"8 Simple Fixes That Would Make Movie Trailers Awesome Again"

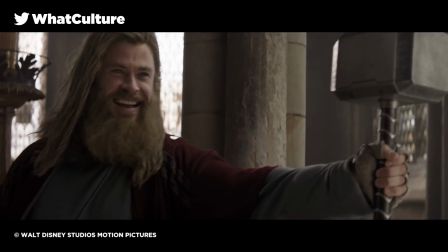It's like, here's an enticing setup for free, but you'll have to pay to see how it's resolved.
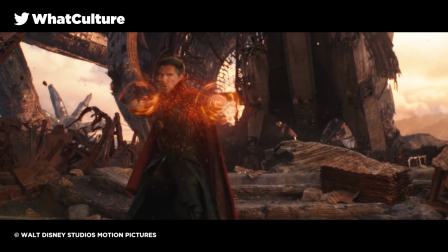That is pretty simple, right? Well, somebody needs to tell the people making blockbuster trailers, because for them the rule doesn't seem to apply.
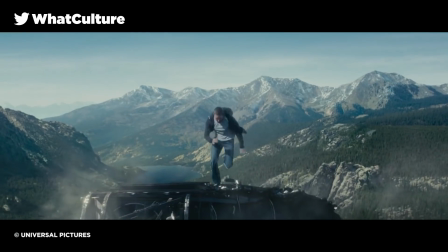For example, seeing Paul Walker run up from a falling bus and make the leap off the edge of a cliff is an exhilarating promise of what you get in the movie,
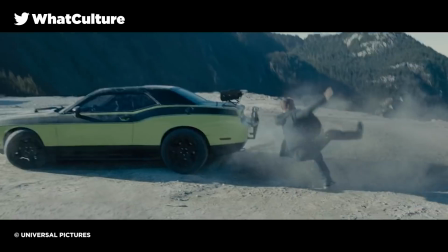but seeing Paul Walker run up a falling bus and making the leap off the edge of the cliff,
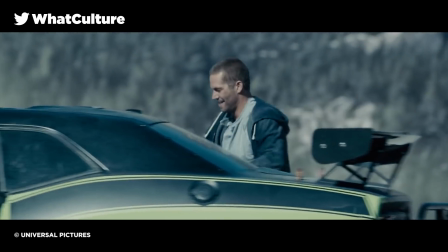then catching Michelle Rodriguez's car and getting back into the ground safely is pretty cool, but it means that there's nothing more to get out of that scene when you watch the movie for real.
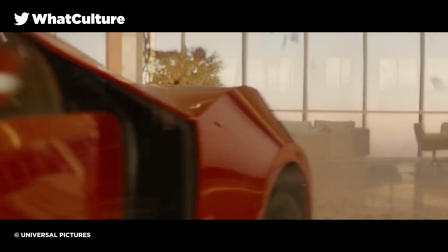At some point, it was decided that you could just carte blanche spell out an action sequence across multiple trailers without anybody
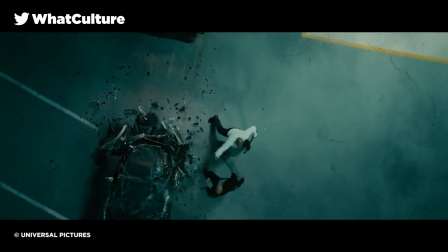really considering that what you're doing over the course of a marketing campaign is systematically removing even the smallest surprise.
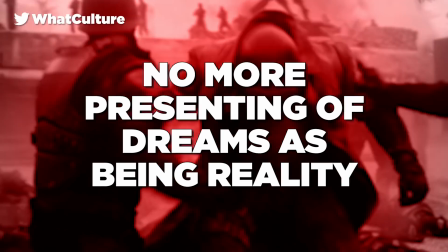Good going. Number 4. We should agree that no more presenting of dreams as being reality.
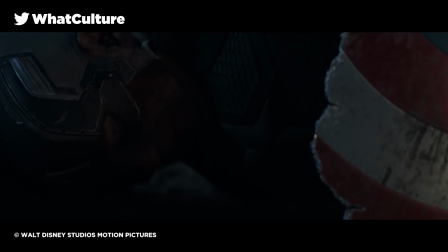How are the Avengers going to repair Captain America's shield? What is Luke doing with R2-D2?
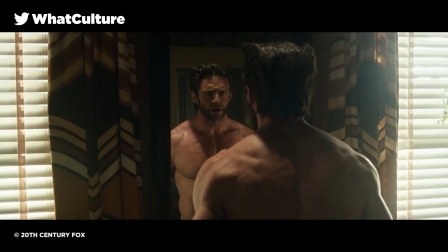How is Batman going to get out of this post-apocalyptic landscape? Well, these were some of the biggest questions for trailers for some of the biggest films that were going at the time.
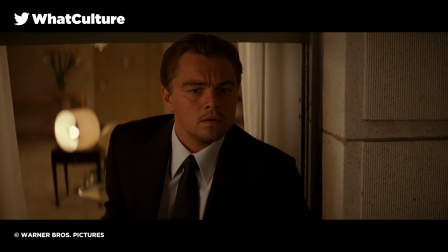Moments that are exciting when you first see them and can form the crux of speculation about what the movie's going to entail.
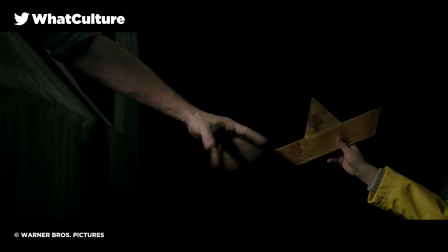But after you've seen the movie, these sections feel utterly hollow, because you realize that it was just somebody's dream and just ceases to be important,
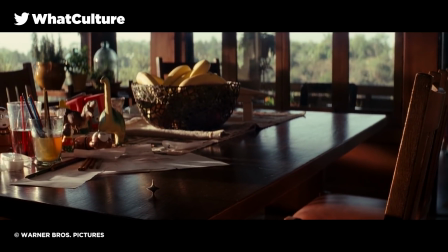and the scene is removed from the internal logic of the world of the film, and that promise that we talked about earlier, speculation as to what was going to be going on, is just completely destroyed.
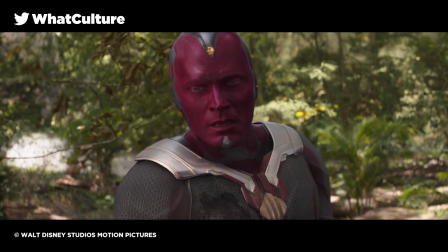And you can argue that it's cheap of the director relying on visions as a narrative device in the first place, but that's nothing compared to the cheek of presenting a dream as reality.
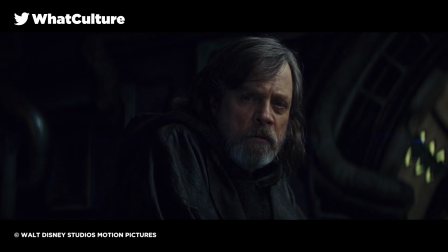And while it's so obviously so easy for a trailer editor to use, it has such a deflating effect that they really should avoid it.
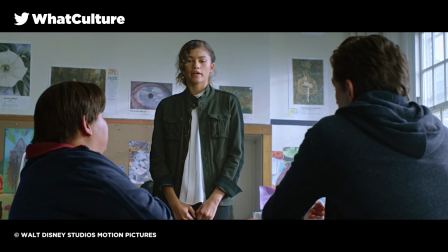Number 3, avoid cross-cutting scenes. So no trailer trope is more overused than the beat-altering joke.
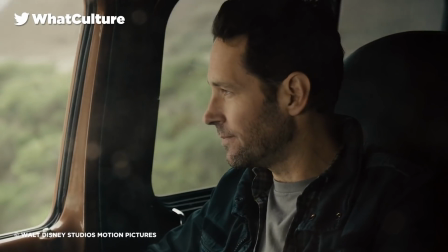You know, like a teaser's running along nicely, setting up the plot and introducing the characters, and then wham, the music stops and somebody says something funny, or at least it's meant to be something funny.
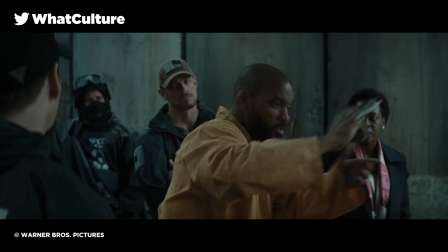And it's a fair enough marketing trick by itself, yet it gets readily abused.
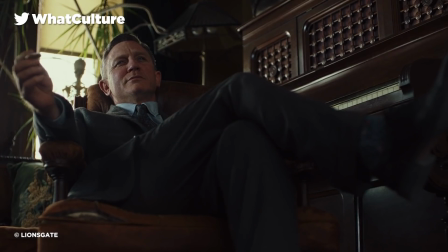Comedies obviously do this multiple times in a trailer, usually to condition an audience to some of the bigger jokes in the film, but it's pretty prominent in movies that are not from that genre,
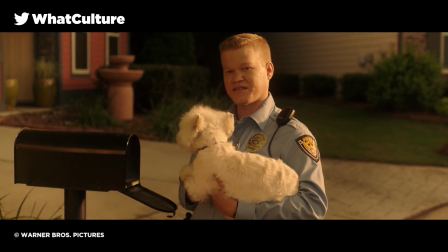leading to trailers becoming a mush of generic gags that make movies seem completely indiscernible from one another.
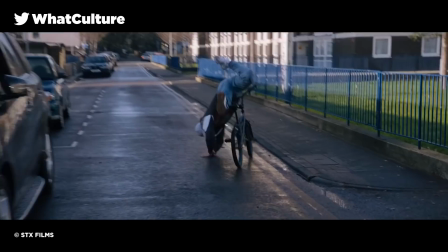But worst of all, too often are these funny moments actually just made up of two different moments and then twisted into a Frankenstein punchline.
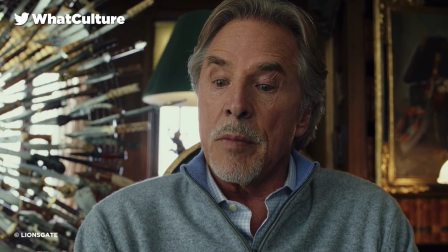And to what end? If the movie doesn't have any quippy gags, then why are you pretending that it does?
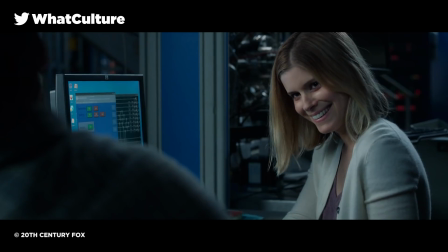That terrible Fantastic Four reboot even uses the same shot of Kate Mara laughing as the framing for multiple cross-cutting jokes across several trailers,
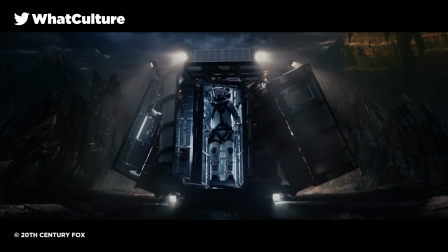and none of them were actually funny because each of them were clearly constructed from 3 totally unrelated scenes.
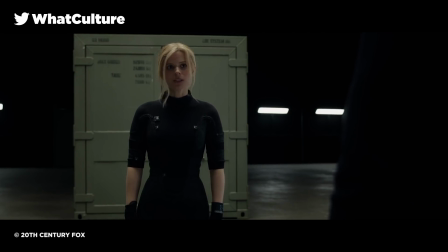So I have to ask, what is the point? And it should be avoided. Number 2, we gotta stop with this one surprise marketing tactic.
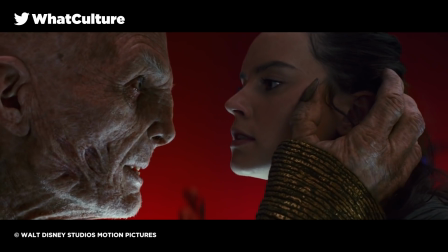The criticism that movie trailers spoil far too much can seemingly be countered by a barrage of recent examples where secrets were kept tight up until release.
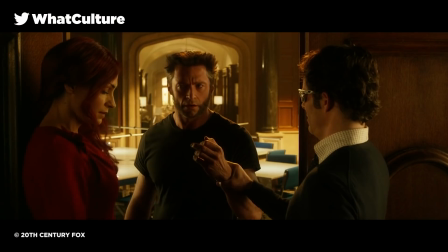Luke in Star Wars The Force Awakens, Dr. Man in Interstellar, The Return of Jean, and Cyclops in X-Men Days of Future Past.
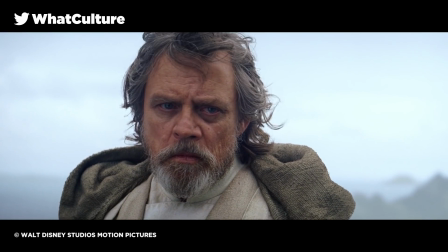They're all pretty cool moments that were kept on the down low, right? Well, yeah, that's very true, but you know what?
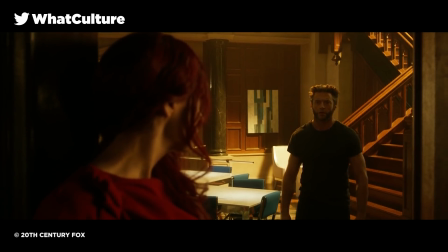What do these major surprises all have in common? They're all singular moments, one and done secrets against a backdrop that otherwise has been fully revealed. We're now at a point where movies have one allocated surprise that isn't shown explicitly, with everything else openly shown and discussed in the build-up to the release.
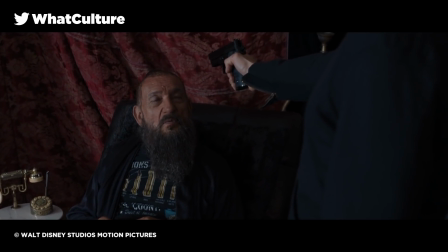Now, there are exceptions to this, of course, but it's definitely emerging as a hard and fast rule, perhaps in reaction to the rise of spoiler culture.
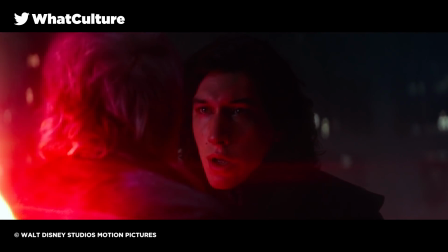But why does it need to be this way? Yes, it is nice to have a morsel of a surprise in the cinema, but wouldn't it be nicer to get a proper shock from a big movie?
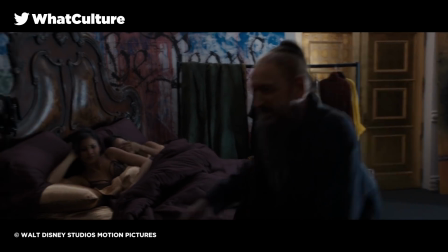Even in Iron Man 3, which contained a shock so controversial that many years on it's still being heavily discussed, only really had that one ace up its sleeves.
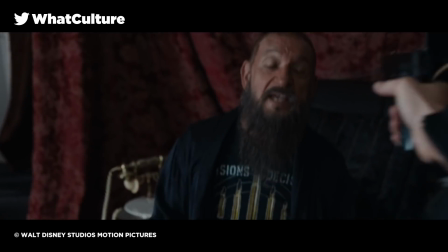Everything else, bar the Mandarin twist, was out there from the start, and it shouldn't be like that.
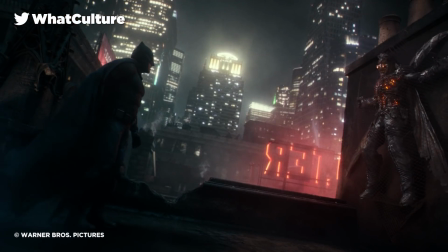And number 1, we just got to consult the director. It shouldn't be the case that after a particularly underwhelming trailer that the director, writer,
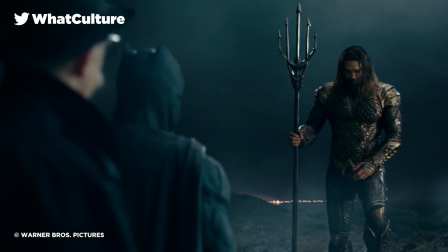or other key creative has to come out and reassure burnt fans that the movie is different to how it's being currently advertised.